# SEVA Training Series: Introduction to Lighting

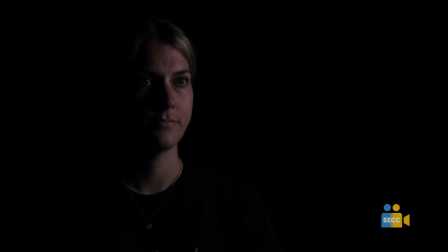1247s
Let's say we're keying from this side, and that's just a little too dramatic for what we're going for here. What can we do to fix this? Yeah, we got to get some fill light in there.
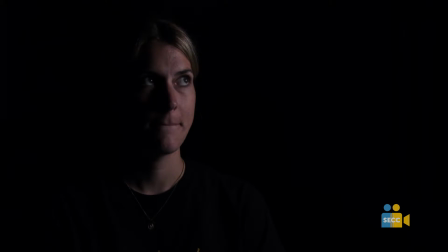1263s
So there's a couple ways to do this. Do you know the 2 ways to do this? We can add a light, yeah, right? So we can add a light, or we can reflect the light. So I wasn't really planning on this, but you can use any reflective material.
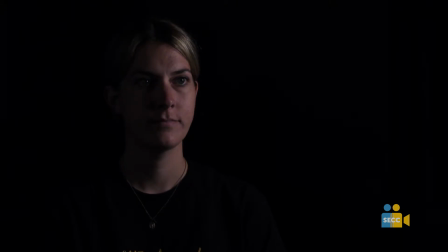1279s
Whiteboard is great for this. Watch the dark side of her face. So that's a way to get a key and a fill. Again, I'm going to remove it. I'm going to bring in the fill. I'm going to remove the fill.
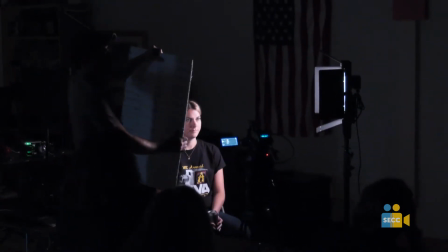1297s
Bringing in the fill. Everybody got that? Yeah. So that's a way to get a key and a fill out of one light.
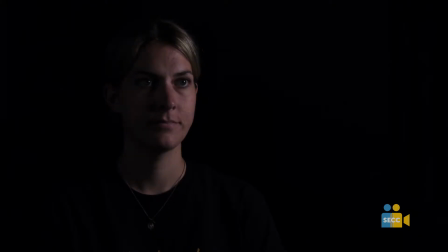1304s
And then, you know, you could literally just have someone hold this, or you can put this on some sort of stand and clamp it to it. Hold that there.
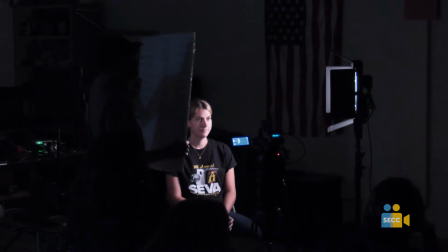1315s
So key light, fill light is going to fill in some of the shadows, but it's still pretty moody, still pretty dark.
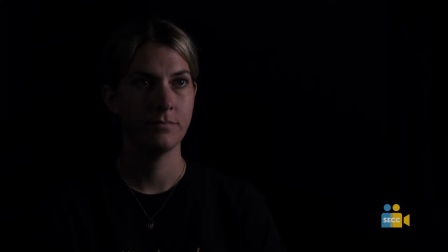1321s
And you just kind of have to play with this. We spend a lot of time on set just trying to figure out what looks right, you know, and getting specific looks. Like this is a little Rembrandt-y here on her cheek, whereas this is like evenly filled.
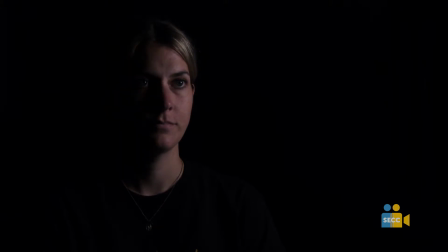1340s
It's just, you're really sculpting light here, and you're kind of trying to figure out what works best. If it's looking just bad, if it's just like, ugh, this isn't looking good, then you probably have too many lights.
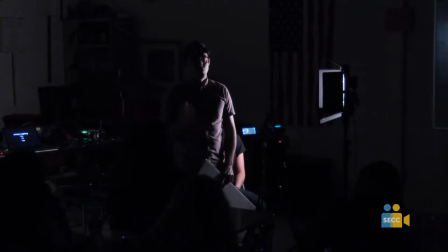1355s
You probably have too much light on it, is kind of the rule of thumb. It's turn everything off, start over, strip it down.
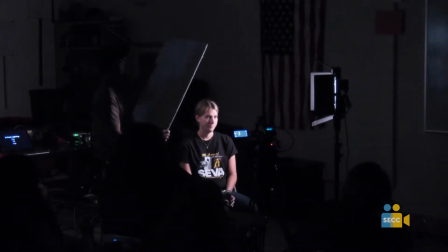1362s
So it's kind of my rule of thumb there. So that would be one way to get a fill.
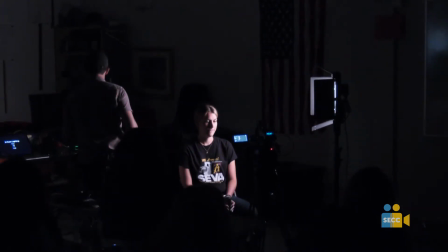1367s
But since we have the lights, let's go ahead and use the other lights that we have.
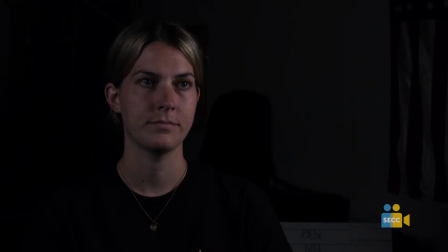We're using this one now as a fill light. And this light doesn't get any darker.
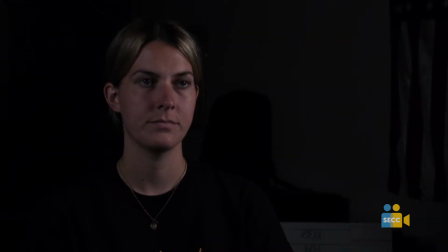1383s
Right now, this is pretty like high key lighting, in that she's like, you know, perfectly lit kind of on both sides. So this light won't go down anymore. It's not dimmable.
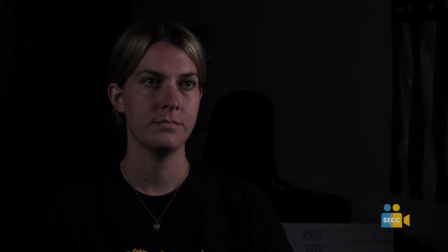1396s
So one way to dim a light without having a dimmer on it is to throw it off axis, is what it's called, which just means to turn it. So like if you watch her face, if I don't want it to be that bright, I'm just going to turn counterclockwise.
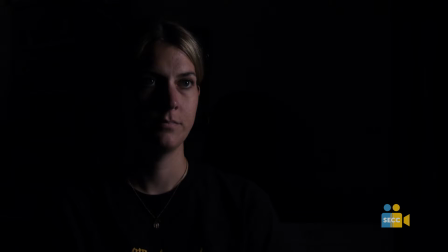1412s
Well, let's just go extreme with it. And then let's go straight on.
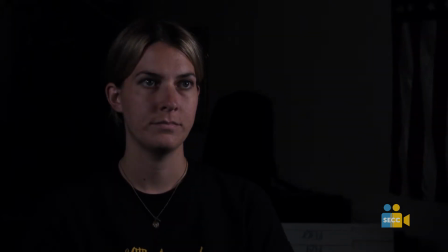1418s
And now we're going to split the difference there.
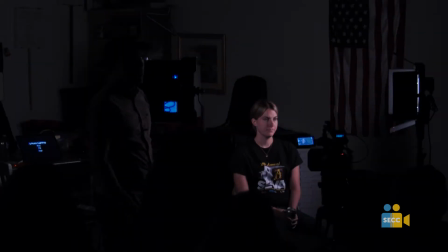1420s
That's one way to dim a light without having a dimmer, is just throw it off axis a little bit.
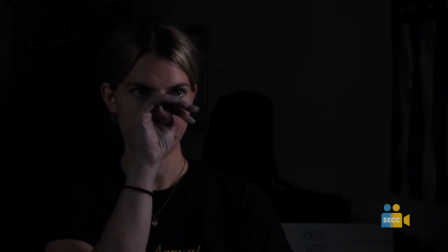1428s
You could also back it up, but I can't back up any further. So the baffles or the flaps or whatever the hell they are? The barn doors? Can you just cover up the light a little bit? Or what? Yeah. I mean, that'd essentially be throwing it off axis as well. We could just bring in that barn door until it...
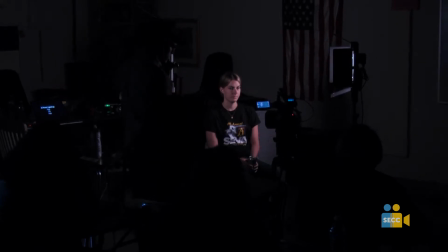1446s
What's the purpose of the barn doors? Like, why would I want to use them? How would I use them?
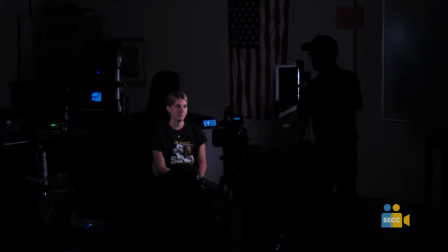1450s
Yeah, so most of the time a barn door, these are just, when you're trying to remove light, that's called like flagging off. Like it's usually you'd use these big black things called flags.
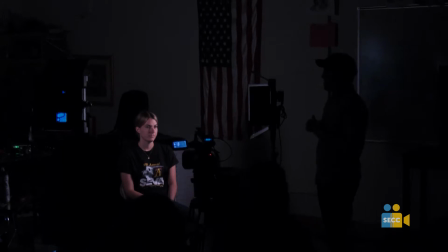1464s
And so, or neg fill is what it's sometimes called. And so let's imagine this is just a natural light source here, right? This is just like a window. It's not actually our light.
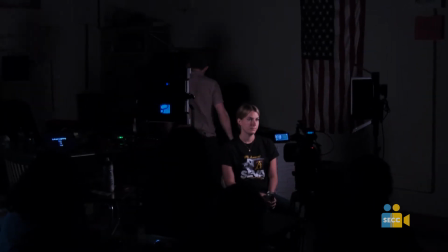1479s
And we want to, this will work for this.
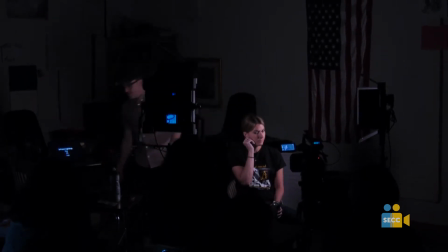1484s
You really want something dark. And The shirt? let's just go with this laptop.
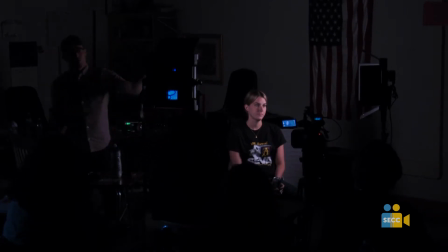1490s
There we go. And let's say you want to like get rid of light. You want to create that drama.